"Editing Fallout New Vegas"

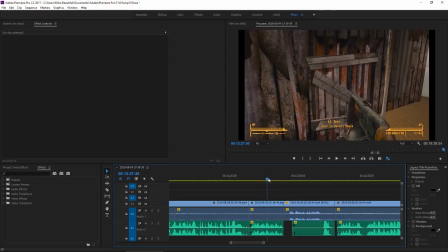7:59 There's a part where we enter a shack, David's shack, and then our companion Joshua starts barking a line at us.
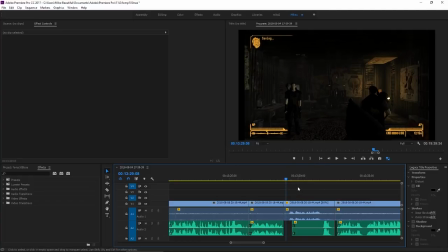8:07 But during the original recording, he started saying his line before the video had even loaded, before the interior of the building had loaded. We were still at the loading screen when he started talking. It was fading out of black, and that's not what I want.
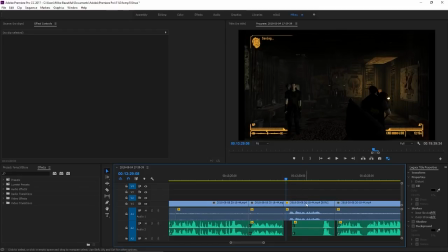8:21 So what I did was I moved the audio further back, and then I slowed the video down about 80% so it roughly lines up. The lines that he's saying line up with him talking. Not perfectly, but it's definitely a lot less jarring. So you can see for a split second we're in the interior, and then Joshua starts talking.
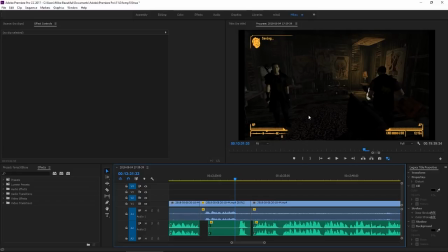8:40 I do a lot of little edits like that, little things that really don't even think twice about, just things that make it look nice, make it feel nice. I got to think about this from the viewer's perspective because they're not playing with us, and I'm making a lot of very, very sharp cuts.
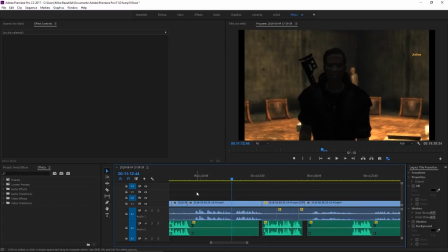8:52 Like I said, I do these cuts very frequently. Here's a part where we were talking to Joshua. He was giving us a one-on-one. He was talking, then he had a brief pause, and then he kept on talking. But during that brief pause, one of us tried to say something.
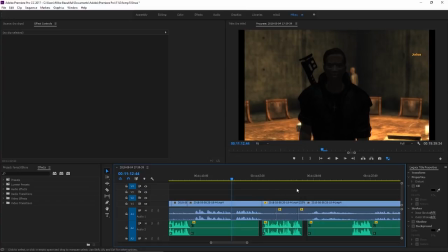9:06 I can see that we say about a 4-second bit of audio there, and that's okay, but because he only paused briefly, he kept talking immediately, and we were just talking over each other. So what I do is I do a creative edit. I take the section where he's quiet, I extend the video by, I just slow it down by half.
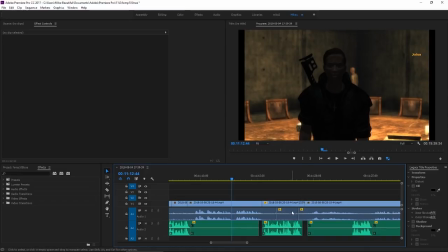9:26 It's at 55% speed here. And here we have audio that I took from somewhere else, just so we have the same background ambient audio. And it should play pretty smoothly. You shouldn't be able to tell that the video is slowed down. There's no cuts here or anything. You might be able to hear the tick from the audio there.
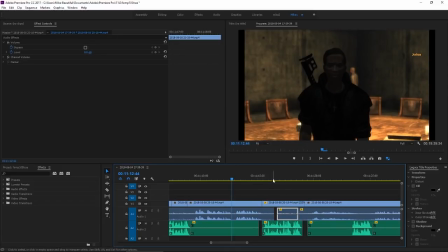9:43 Nope, that tick's still there. That's simple enough. I just take this, cut it, and paste it. and now you shouldn't hear the tick from the menu popping up. So it should be good for him to say his line, then one of us chimes in with something, and then he keeps on going.
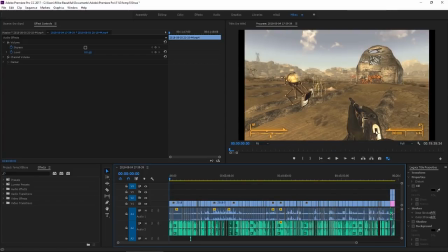9:58 And now that we have this 20-minute episode, 19 minutes and 39 seconds, we are going to start adding subtitles, and that's going to be quite the time consuming task. We're going to add Zach's subtitles first, since Zach's subtitles appear at the bottom.
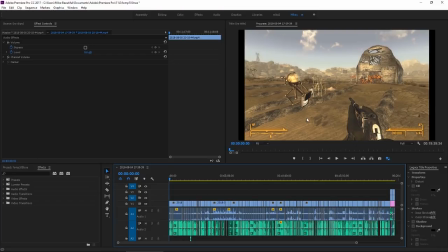10:14 They're hardly ever flying around the screen, so they're pretty easy to add. There's just a lot of them. Zach is a very talkative guy, so there are a lot of Zach subtitles that I need to add, but I don't have to do any moving them around on the screen or anything.
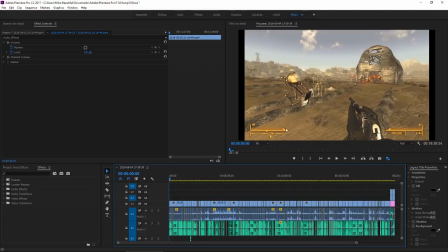10:27 So I'll do Zach's subtitles first. Then I'll do the NPC's subtitles because those are usually pretty stationary as well. And there's not a whole lot of them. Sometimes it can be sometimes it can be an episode without any NPC subtitles at all, although it's pretty rare. And then we'll do the mic subtitles because those are the most time intensive.
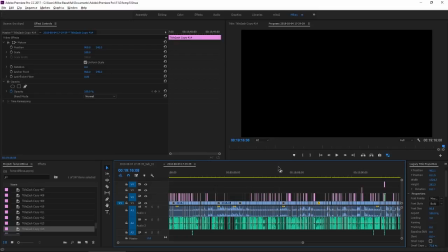10:47 And we have just finished adding Zach's subtitles, the blue subtitles at the bottom of the screen. That took us 2 hours and 20 minutes from start to end without a break. So we have been working on this thing for about 6 hours today. We're going to have to take a break and maybe get a little bite to eat because
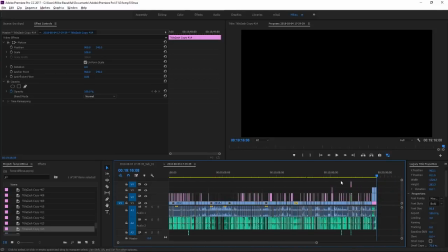11:06 I'm probably going to spend the entire day dedicated to doing nothing but working on this one episode.
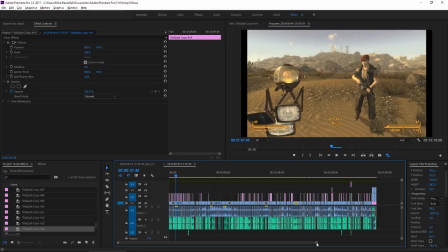11:11 But I think this has been pretty good so far. I haven't run into any snags with this episode, putting in Zach's subtitles.
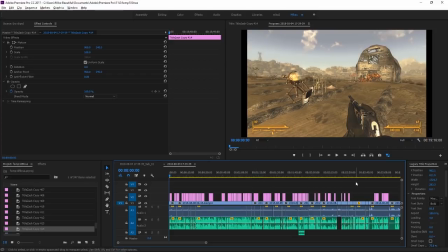11:18 There's usually not too many problems with that. I've rearranged things. You can see the time is now 19:16. I've added little bits here and subtracted little bits there. So it's even out to still be roughly under 20 minutes, just barely.
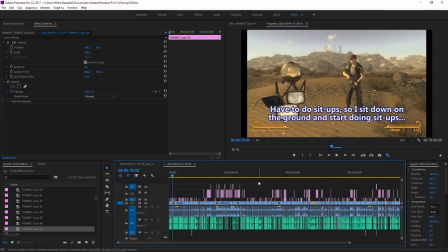11:31 It is now 2 hours and 10 minutes later, according to my timer. I've had this running for a while. It took me longer than I thought to put in the NPC subtitles, but then again, this is the last episode.
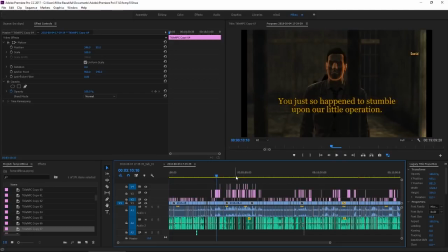11:44 There was a big final confrontation with the antagonist. The protagonist had a couple of lines. I did a lot with the I did a lot of extra stuff this time around because there was some NPC interactions going on off screen, so I used a couple of different fonts.
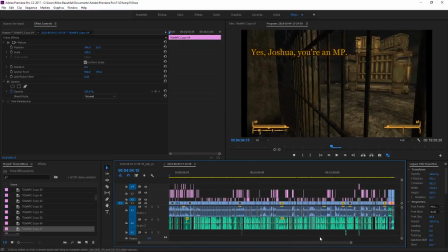11:57 That always takes a little bit longer. And of course, the NPCs are moving around on the screen sometimes.
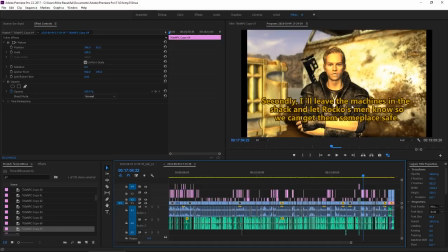12:04 Not when you're talking directly to them. Normally, if you're talking directly to them, it's pretty easy.